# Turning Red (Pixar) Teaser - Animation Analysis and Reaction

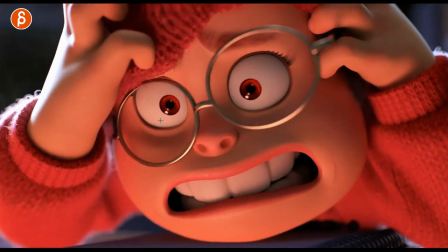19:59 I love that. I love how it gets. You can see this here change. This intensity, again, talked about high frequency.
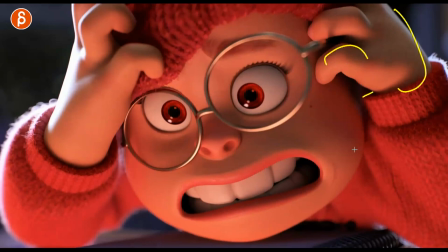20:05 So if she's freaking out, you can see all the movements all throughout.
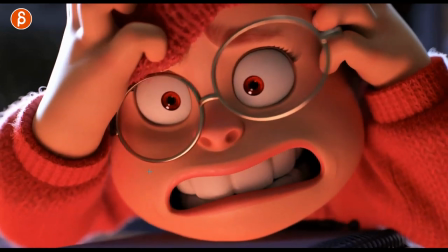20:09 If you watch the framing and just how it moves, it really turns into high frequency.
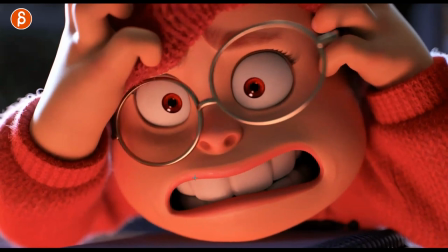20:15 You got widening of the nostrils. There's so much detail in there. What a shape there.
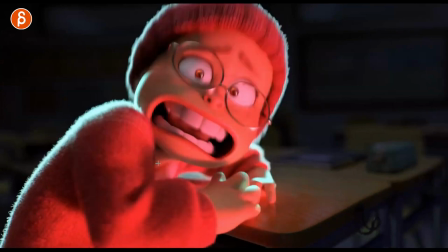20:20 So good. And I love how it changes to this kind of lighting. Oh, you got your squash stretch.
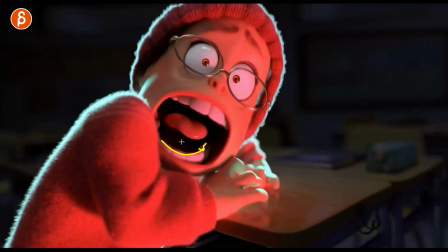20:30 It's a little bit of the top of the teeth, but you can see. There's a lot of times it's graphics. You don't show... I forgot what it's actually called, ESL strikes again, but it receives just enough to still be graphic in terms of the darkness, the tongue, and the shape.
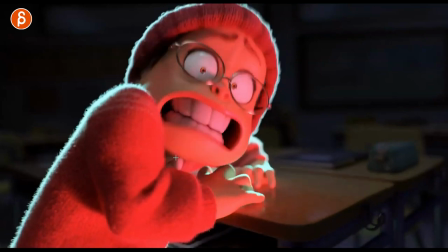20:45 I love how it snaps down.
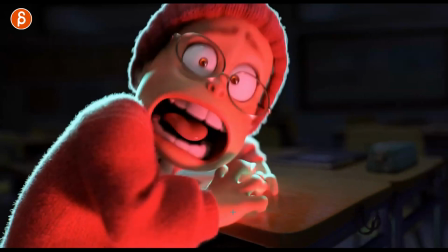20:50 It's so great. Look at that, you got all the extra detail in here. It actually pushes over into that.
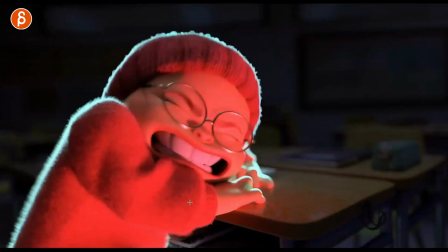20:59 That is, I'm looking at this here. Again, the compression, the lighting is great here. And that is cool too.
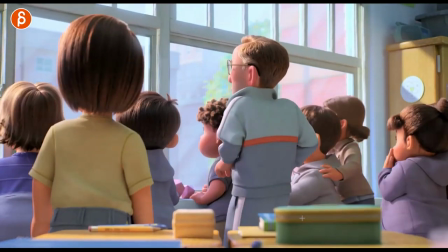21:05 So you got that coming out, and it's kind of your other body mechanic shot where you're showing off force in terms of an outside force
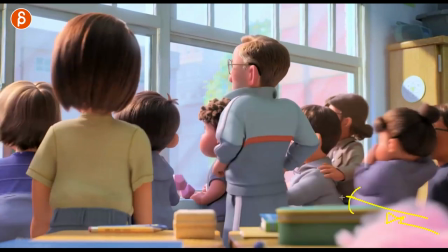21:15 influencing and interacting with something else. You can see how everything will be pushed this way.
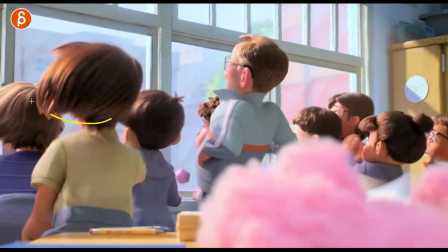21:20 you can see this here all of that first he got maybe the wind and that pushing the hair which is lighter this is heavier but he got
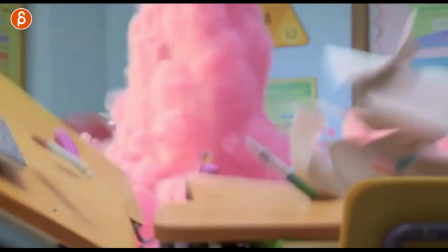21:28 all of this i love all that again i would love to animate this i don't know people get really i want to do character stuff i
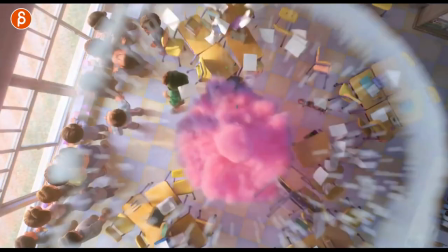21:36 would love to do here the camera all of this oh this is cool nice
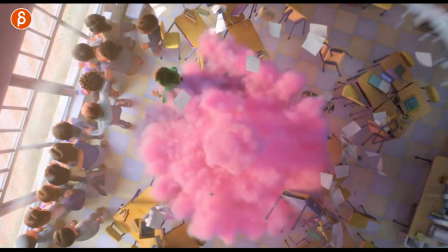21:45 but that's definitely cool to see all that outside force Actually, I'm curious if this was simmed again. A lot of times, people like doing things frame by frame by hand. I don't know if this was done by hand or not.
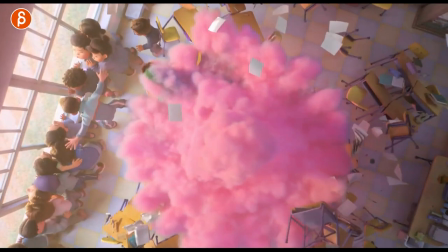21:58 I love this. Actually, I love that the teacher is almost protecting here. I would assume so. In his instinct, he's still trying to protect the kids.
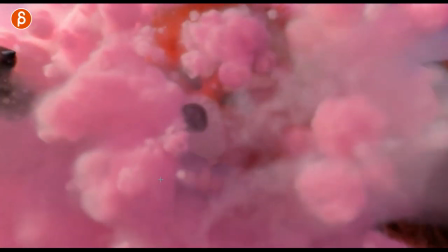22:06 I think it radiates out. That was great. And then we got that reveal here.
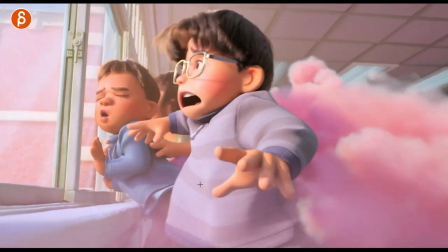22:13 Nice. You got the nice little quiver here. Oh, look at that. Great hand poses.
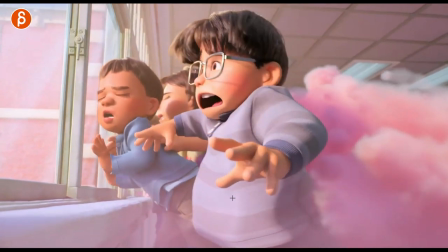22:21 Again, pushing off. So you got this with the spine being pushed this way.
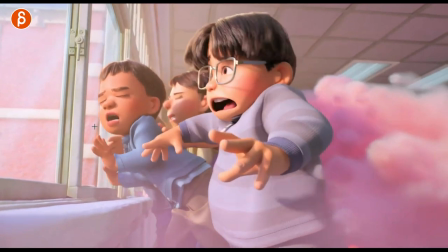22:29 Here you go. Let me see. Let me see. Yep, yep, yep. So you got this guy pressed against the window.
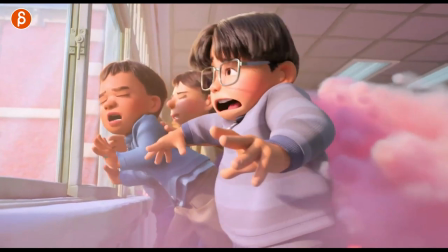22:39 Yeah, that's great. So this is what I was talking about in terms of the detail. So the fingers are at the window here, and now that pressure is going to push into this shape there. all that little detail works you can really
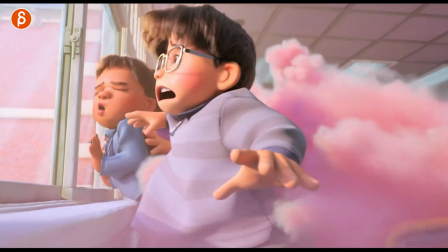22:50 feel that this window is not going this way either this is a compression interaction there's great nice clean hand pose i know i always say this
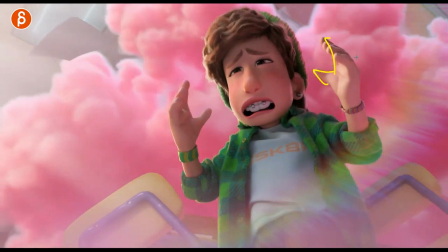22:59 if you're watching this you're probably tired of me drawing out those uh silhouettes there but it's
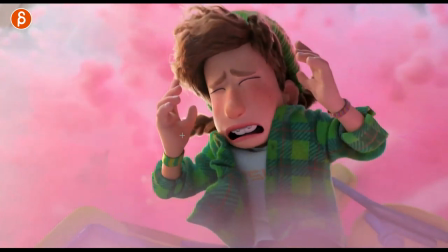23:04 just nice and clean i like it and you still have contrast right it starts like
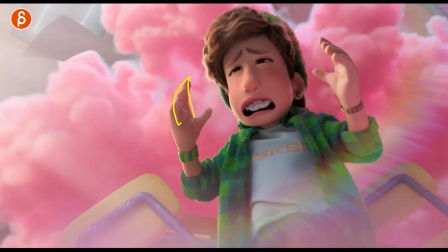23:08 that it's almost like clean but she's not yet influenced
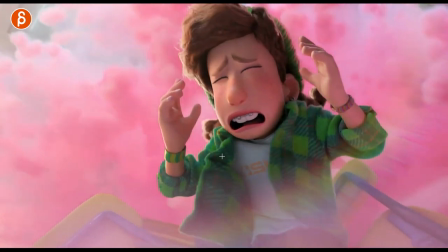23:13 enough and here there's more you can see the influence on the
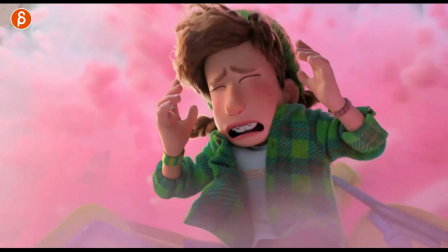23:17 cloth and now i'm reading way too much into this it's just for nice contrast but as this is more out of control and she's less in
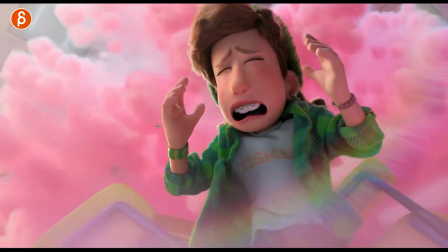23:24 control the pose of the finger reflects that as well i'm totally kidding by the way i i don't know if that's that was intention but it's nice
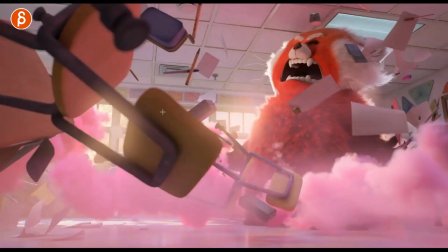23:32 in terms of clean to less clean but also just for contrast and then nice
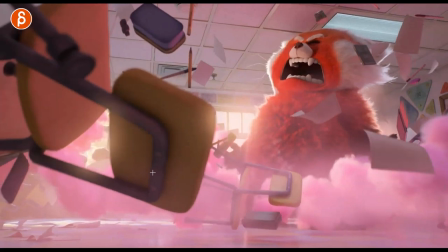23:40 come on that is great such a great frame